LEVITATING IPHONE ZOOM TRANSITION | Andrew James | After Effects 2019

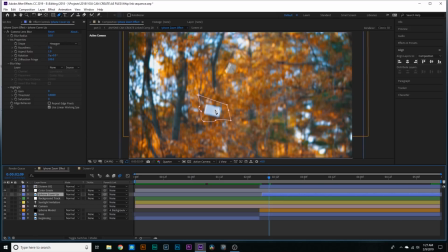268s
So if I turn off this iPhone cover-up layer, you can see the real iPhone right there. If we turn it back on, that covers it up.
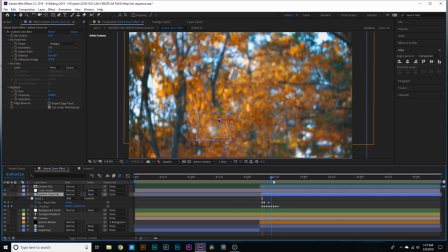273s
There wasn't even a lot of keyframing that had to go on because the real iPhone was only in the frame for like less than a second, really.
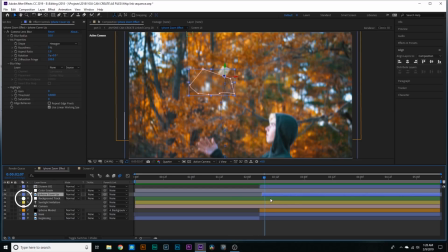278s
So that's pretty much it for the iPhone cover-up layer. Moving on down, we've got this background track layer.
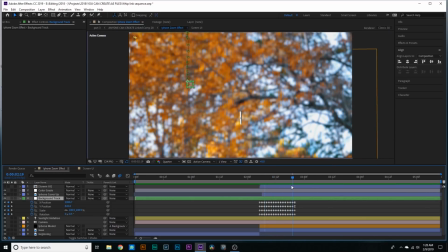284s
All this is just a quick track for the beginning of the background trees.
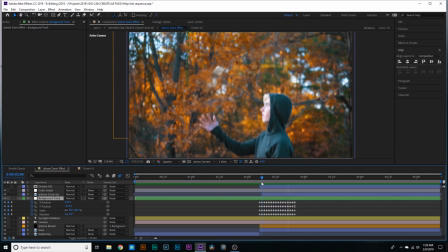289s
I tracked the background trees. I think I did it inside of Mocha. And the reason I did this is because I just wanted to create sort of an anchor for the base movement of this iPhone.
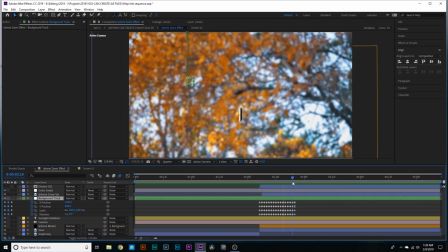297s
It's really hard to make the movement of the iPhone look natural,
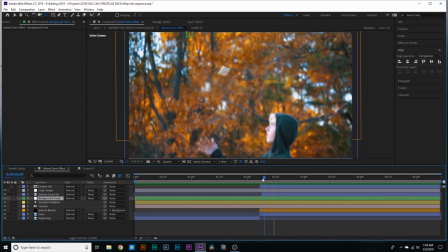300s
but tracking the background and parenting the iPhone model to this background track really just helped to sort of anchor the iPhone back to the reality of this clip.
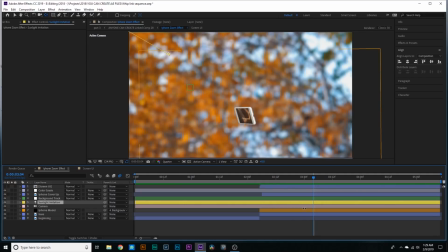309s
So it just helped to make the movement of it a little bit more seamless. Moving on down, we've got this sunlight imitation layer.
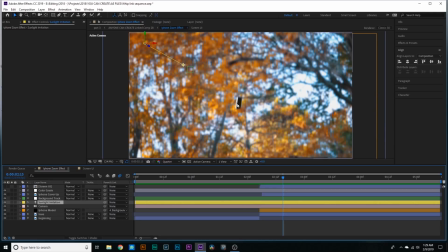315s
Now, I haven't worked with 3D models all that much, but I do know that some of the hardest parts of working with 3D models is making the light look natural on them. So the way I made this light look natural is I added a parallel light. You can go up to layer, new, and then you can add a light.
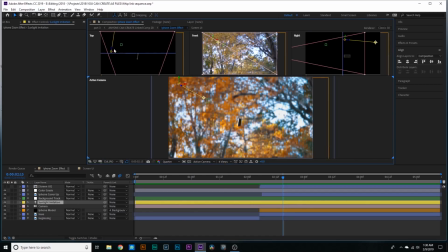330s
And then I sort of just repositioned it. You can see where it's sort of angled in the clip.
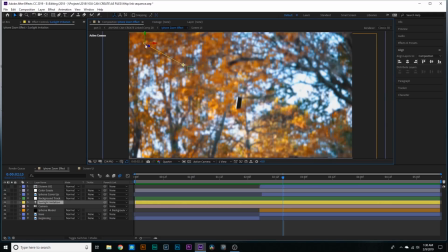334s
This makes it look a lot more fancy than it actually is, but I just angled it so that the light was sort of up and sort of behind the iPhone. And that's sort of where the general direction of the sun was coming from.
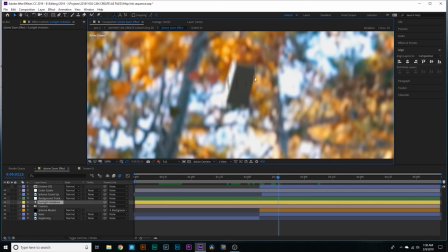344s
Like right here, you can see that the back of the iPhone is kind of shaded while there's this rim of light on the edges of it.
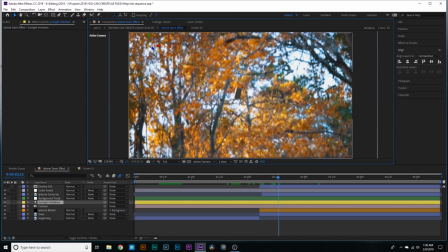351s
This is because if in real life this iPhone was actually flying through the air and the sun was over here, the light would hit it, sort of wrap around the edges a bit, but the back would be in the shadow. The light wouldn't be catching on it. Using this parallel light just helped to make it look a little bit more realistic.
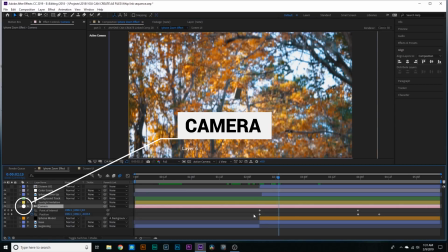365s
Then moving down, we've got this camera layer. If we you want our keyboard to show the keyframes, you can see we've got 5 simple keyframes going on right here.
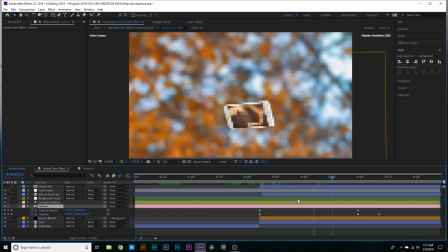372s
And all this is adding in that zooming in effect. It's just zooming in, and then I repositioned it a bit to come right on in on the iPhone.
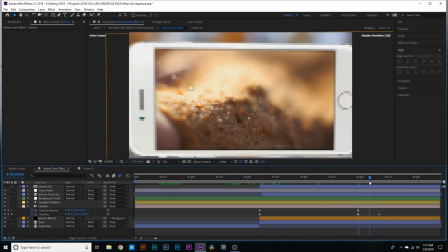380s
And then you'll notice this last keyframe right here. This was just to slow down the final zooming in on the clip, just to make the effect a little bit more dramatic.
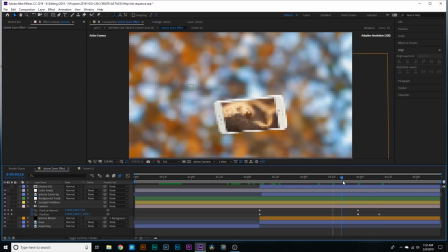387s
It's not necessarily more realistic, because technically the phone is sort of just kind of levitating in air at this moment,
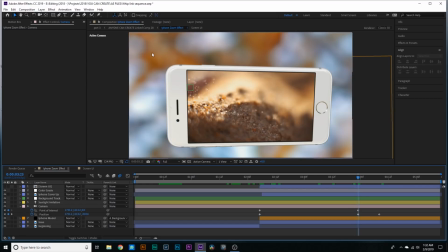392s
but I think it sort of just helps to orient the viewers a little bit more and show them exactly what's going on.
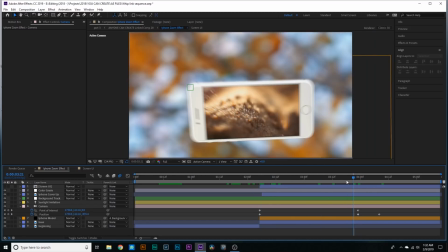399s
If it sort of just rushed right into it and the viewers never saw that, I think it would be a little bit confusing about what actually just happened.
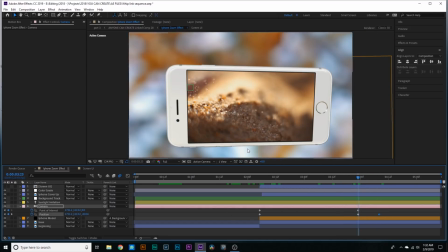405s
So that's why I decided to add in that last keyframe and just slow down the entire zooming in effect.
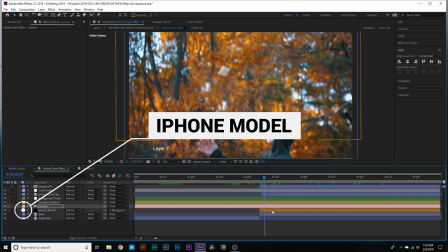410s
Now we're flying on through this, but we're getting to really the bulk of the effect, which is the iPhone model.
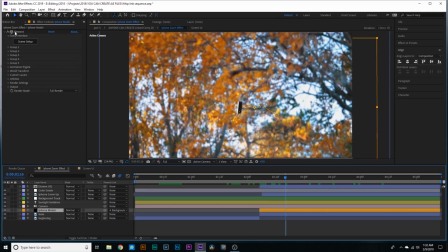416s
The way I got this 3D iPhone model was using a plugin called Element 3D from VideoCopilot.com. I'll link it down below, but it's a fantastic plugin for using 3D models inside of After Effects. You can do some super advanced stuff with it, but it's super user-friendly and easy for people, even people like me,
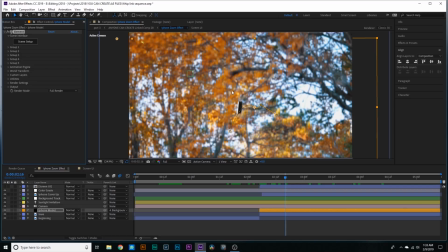434s
who had little to really no experience with 3D models prior to making my Anyone Can Create video.
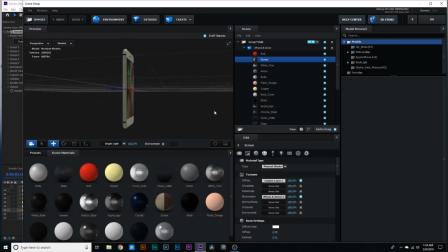439s
And yeah, if I go over to this scene setup and I click on that, that opens up the Element 3D plugin interface, and you can see we've got this iPhone rendering through. Right there you can see that's our footage right there that we replaced the screen with. And now one thing I do want to point out is that no, I did not personally model this iPhone.
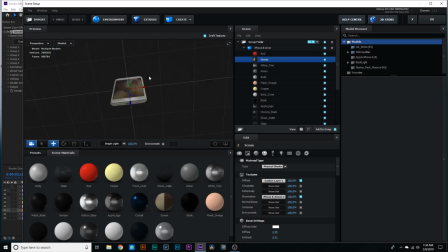457s
I didn't like go into Cinema 4D or something like that and make an actual model of the iPhone. I did purchase this model online. I know that's kind of lame, but I'm not a 3D modeler. I have no experience doing any kind of 3D modeling, so it's just a lot easier for me to go online and purchase a model to use for this video.
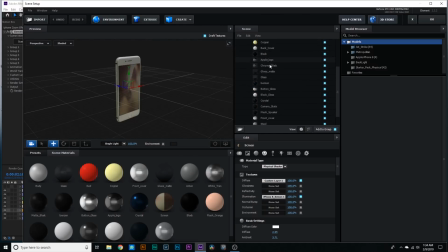473s
This model was made specifically for Element 3D, so it came with all the materials and everything like that.
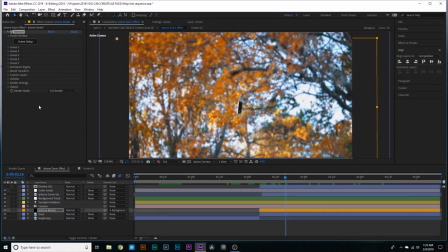478s
And the main thing I only had to do was replace the screen. Now, if you guys are interested in how I replaced the screen, in the Element 3D effects controls, I went down to the custom layers, and then under the custom texture maps layers, under layer 1,
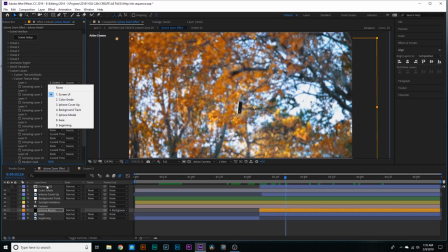492s
I chose the screen UI layer that we created earlier.
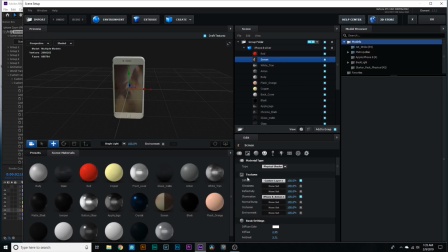495s
And then when I went into scene setup and I chose the screen and went down to textures diffuse, I changed it to custom layer 1. And that's how I got that screen to be replaced with my footage. And yeah, that's pretty much it.
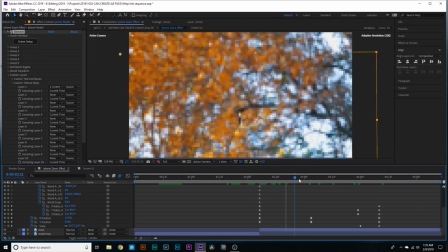506s
And then if I hit U on my keyboard and show all the keyframes, you can see that pretty much all I did was just add some keyframes to rotate the iPhone a little bit.
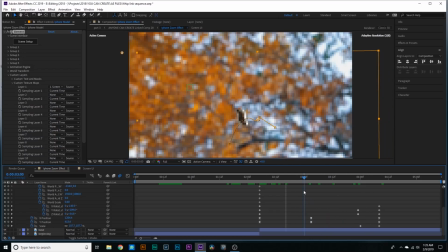514s
Nothing too fancy.